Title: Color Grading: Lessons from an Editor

One of the best things that I ever learned about color grading was taught to me by an editor, the great Walter Murch.
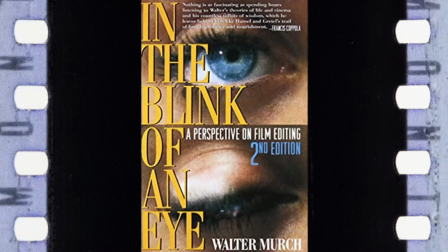[0:06]
In his book, In the Blink of an Eye, Murch talks about the concept of referred pain, which essentially says that even though we may feel there's a problem with a particular moment or scene in a film, the true source of that problem is often somewhere else entirely. And this happens in color all the time. In fact, I think the ability to trace this referred pain to its true origin is one of the key things that I bring to the table as a colorist. So today we're going to take a look at 3 examples of this that I see over and over again when I'm grading.
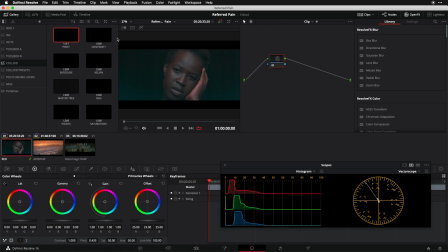[0:40]
Let's get into it. So let's take a look at some common examples of this concept of referred pain that we're talking about today. For our first example, I'm going to look at shot number 1 here, which currently has no grade on it at all, and I'm going to start the grade off the way I start most of my grades off,
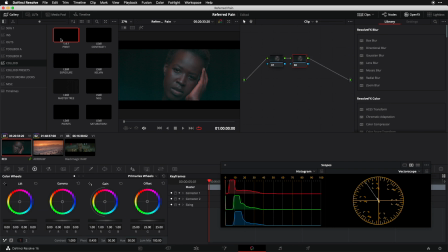[0:55]
which is to drop an instance of my colloid print DCTL into the node graph. Now, what's your reaction when you see me drop this DCTL onto the stack? It's immediately got way too much contrast, and we're probably going to say we need to back that off.
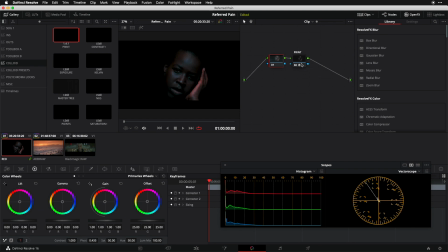[1:10]
That's way too much contrast. We're clipping out all kind of detail in the bottom end, and the shadows are just way too thick. But this is a perfect example to me of this referred pain concept, because I can tell you from experience that what's needed here is actually not less contrast, but more exposure. Let me show you what I mean.
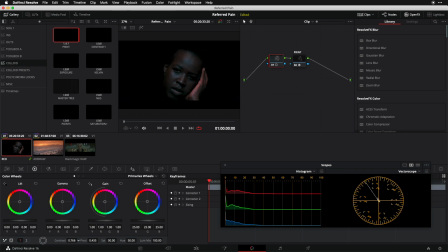[1:29]
I'm going to go upstream to node number 1 here, and I'm going to back off my contrast, and that is certainly helping to remedy the problem. It's certainly a more legible image now than with this node turned off. And let's just grab a still of this for a reference.
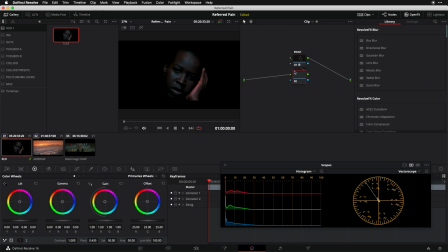[1:44]
And now I'm going to delete node number 1 and prepend a new node and do this the way that I know it ought to be done, which is to drop an instance of my exposure DCTL into the node graph. If I didn't have the exposure DCTL, I could use my offset wheel as a rough analog, but I like to work with my exposure tool.
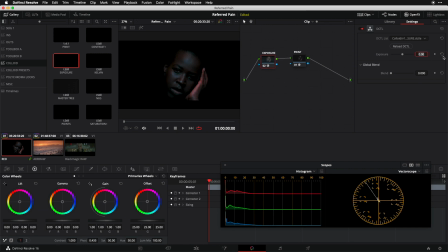[2:03]
So I've got this dropped on, and I'm going to go in and I'm going to add about a stop of exposure to this image. And then let's compare this to what we did a moment ago, where we were instead backing off our contrast.
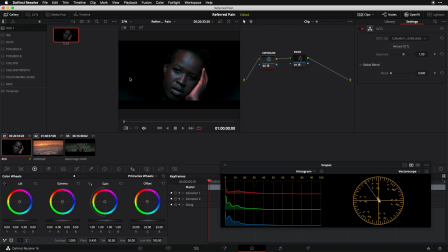[2:15]
And I think we can all agree that this is a more vibrant and stronger image than this one where we simply backed off on the contrast. So perfect case in point of referred pain. We feel like we need to pull back on contrast, but what we actually need to do is increase our exposure.
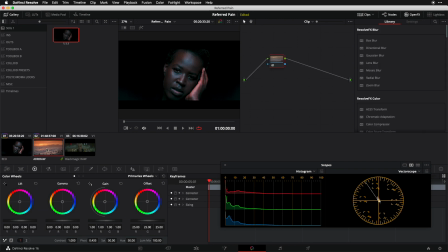[2:33]
Next, I want to go to shot number 2 here, and we're going to address another really common note that we're going to get on a lot of different grades.
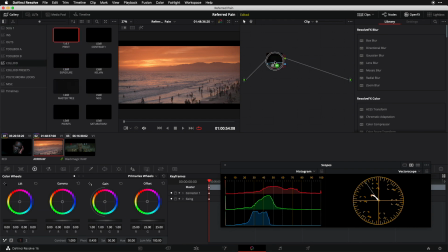[2:41]
After I drop my print DCTL onto the stack and I look at this, I may very well have the sense that I want to push this even further in terms of the colorfulness and really feel these colors pop. That's a common piece of feedback and a common direction that we might want to go in our grade.
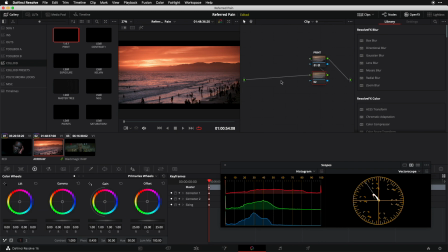[2:58]
And the easiest knob to reach for in that scenario would be my saturation knob, like so. And let's just go really crazy with it and go to like 65 on the saturation and see how that feels. So we can grab a still of this like we did in our prior shot so that we can compare to what we're going to do next.
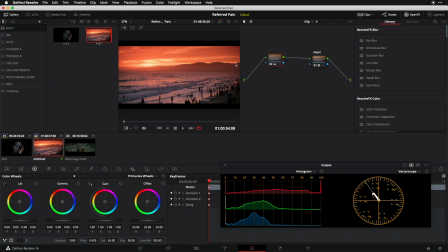[3:17]
So let's grab a still on that, and I'm going to delete node number 2, and we're going to get at this a different way. This scenario of referred pain is one in which we feel like we need more saturation,
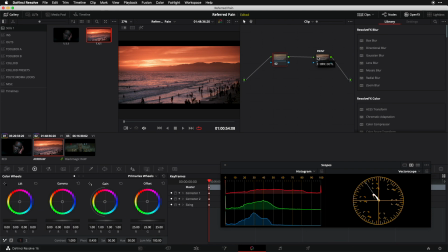[3:29]
but what we actually need is more separation, meaning we need a stronger spread of colors from one quadrant to another. Right now, everything is kind of dominating inside of one quadrant of my vector scope, and if I want to get some better separation, I really need to be spanning one or more quadrants in my scope here.
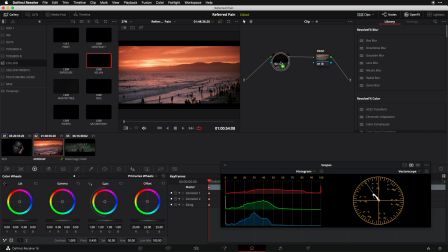[3:49]
So to do that, I'm going to go to my colloid tools, and I'm going to go to my Kelvin tool, drop it on here, and I'm going to cool things off about 1500 degrees. And let's have a look at what that looks like.
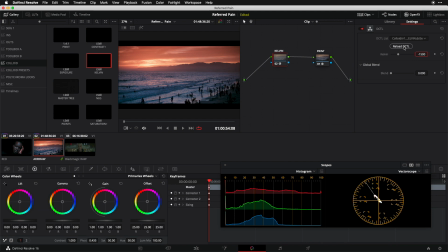[4:00]
I have not directly added any saturation, but the feeling of colorfulness and the feeling of separation is really coming to life with that simple adjustment. And once again, if I compare to our prior version where we were simply pumping saturation into the frame,
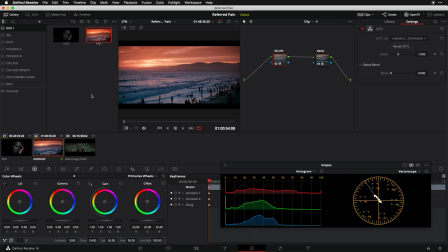[4:17]
this to me feels more polished, more nuanced, and less imposed than our first crack at the colorfulness note. So, second example of this referred pain concept. We often feel like, oh, I need more color, I need more saturation, but what we really need is better separation.
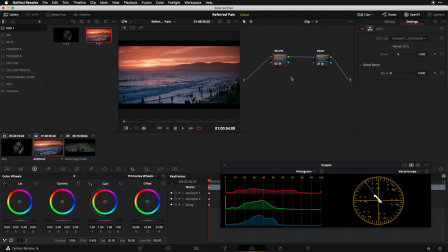[4:35]
You can see here in my vector scope, after having made this Kelvin adjustment, I've got a much stronger spread running from my upper left quadrant to my lower right quadrant than I did a moment ago.
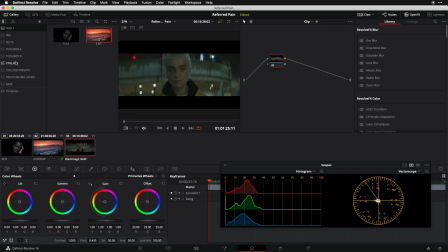[4:47]
So that's example number 2. Finally, let's look at shot number 3 here, and I'm once again going to drop an instance of the print DCTL onto the stack. And my feedback here is going to be, I kind of like the moodiness of the overall frame, and I'm not mad at things kind of living a little bit underexposed, but we need to bring up our talent.
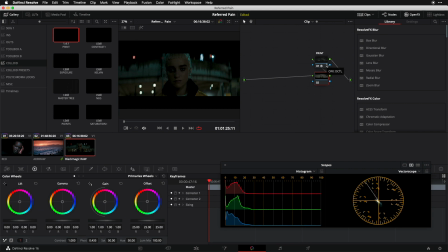[5:06]
She's too dark. So let's get a power window out and bring her up. And let's give that a try. Let's do that version of the idea first. So I'm just going to do a rough shape here, and we're going to go in, and I'm just going to go to my offset, and we're going to pick her up like so.
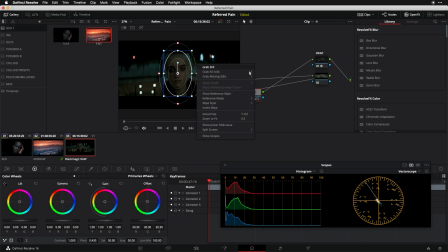[5:22]
And that's not bad. Let's grab a still on that. And now we're going to skin it a slightly different way. So I'm going to delete node number 3. I'm going to delete node number 2. And the idea here that I've talked about before in other videos is that anytime you're drawing a window on your central subject,
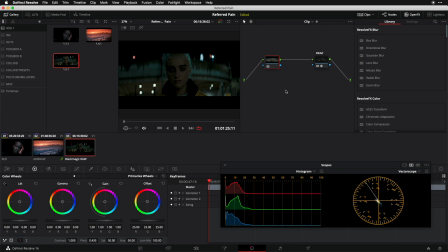[5:40]
on the main subject of your frame, that should be a red flag to you, because my question would be, why is it that your subject isn't properly exposed at the foundational level of your grade? Right now, my subject, the girl in the center of the frame, is under.
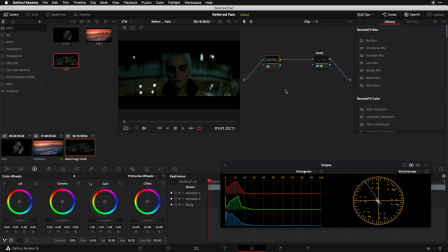[5:56]
So regardless of what I might like or dislike about the rest of the frame contents, I should focus on parking my exposure in a way that best flatters my subject and then deal with the rest of the frame. So I'm going to go back to my colloid toolkit here.
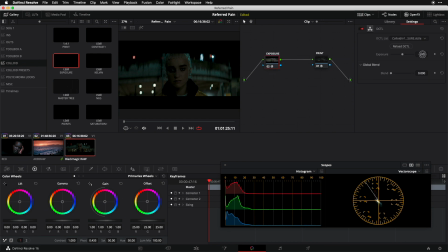[6:12]
I'm going to go back to exposure, and I'm going to set my exposure in order to best flatter my subject, like so. So maybe that's a little hot. Maybe we do 3/4 of a stop instead of a full stop, but we now have a properly exposed subject, and I simply need to deal with the surroundings feeling a little distracting and a little hot.
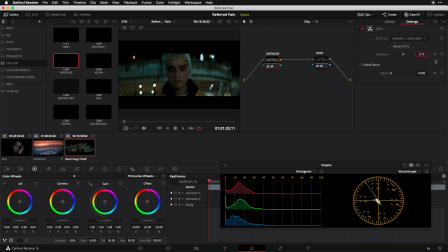[6:32]
So rather than windowing her and bringing her up, I'm going to expose the entire frame properly for my subject and then bring things down around her. So I'm going to do a new node with a circle window, but instead of drawing a window around her that I'm going to use to adjust her,
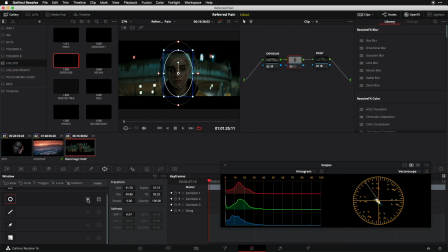[6:50]
I'm going to do an inverse node like so, an inverse window that is, and we're going to bring everything down around her using my offset. And let's go back up to our gallery here and do a wipe and look at the before and after. And maybe I want to come a little bit further down with this.
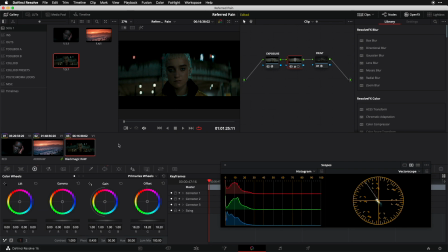[7:08]
So in this case, I'm getting a similar result, although I prefer what I'm getting here, but conceptually I have a stronger, cleaner, simpler approach by thinking first about properly exposing my subject and then dealing with whatever that does to my background or the other contents or objects of my frame.
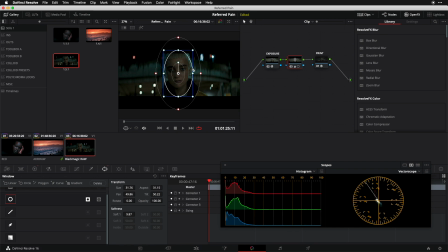[7:27]
So this is my final example of referred pain for you guys here today, and that's that often when we have the impulse to bring something up, we actually need to bring everything else down on top of a proper exposure,
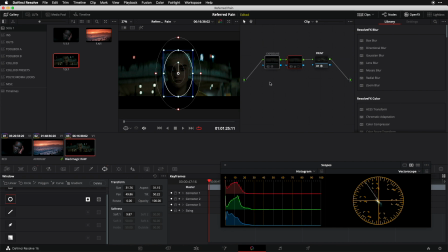[7:41]
which in the case of this shot, we didn't quite have when we had that initial itch of like, oh, we better bring up our subject. Our subject should be properly exposed by the time we're done setting our primary grade, and then we should be controlling and knocking things down ideally rather than building things up.
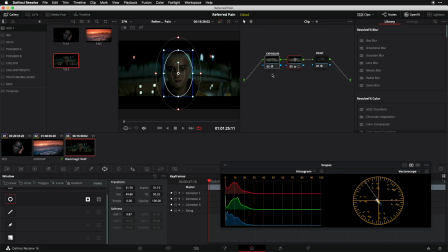[7:59]
So that's a couple great examples of referred pain for you guys.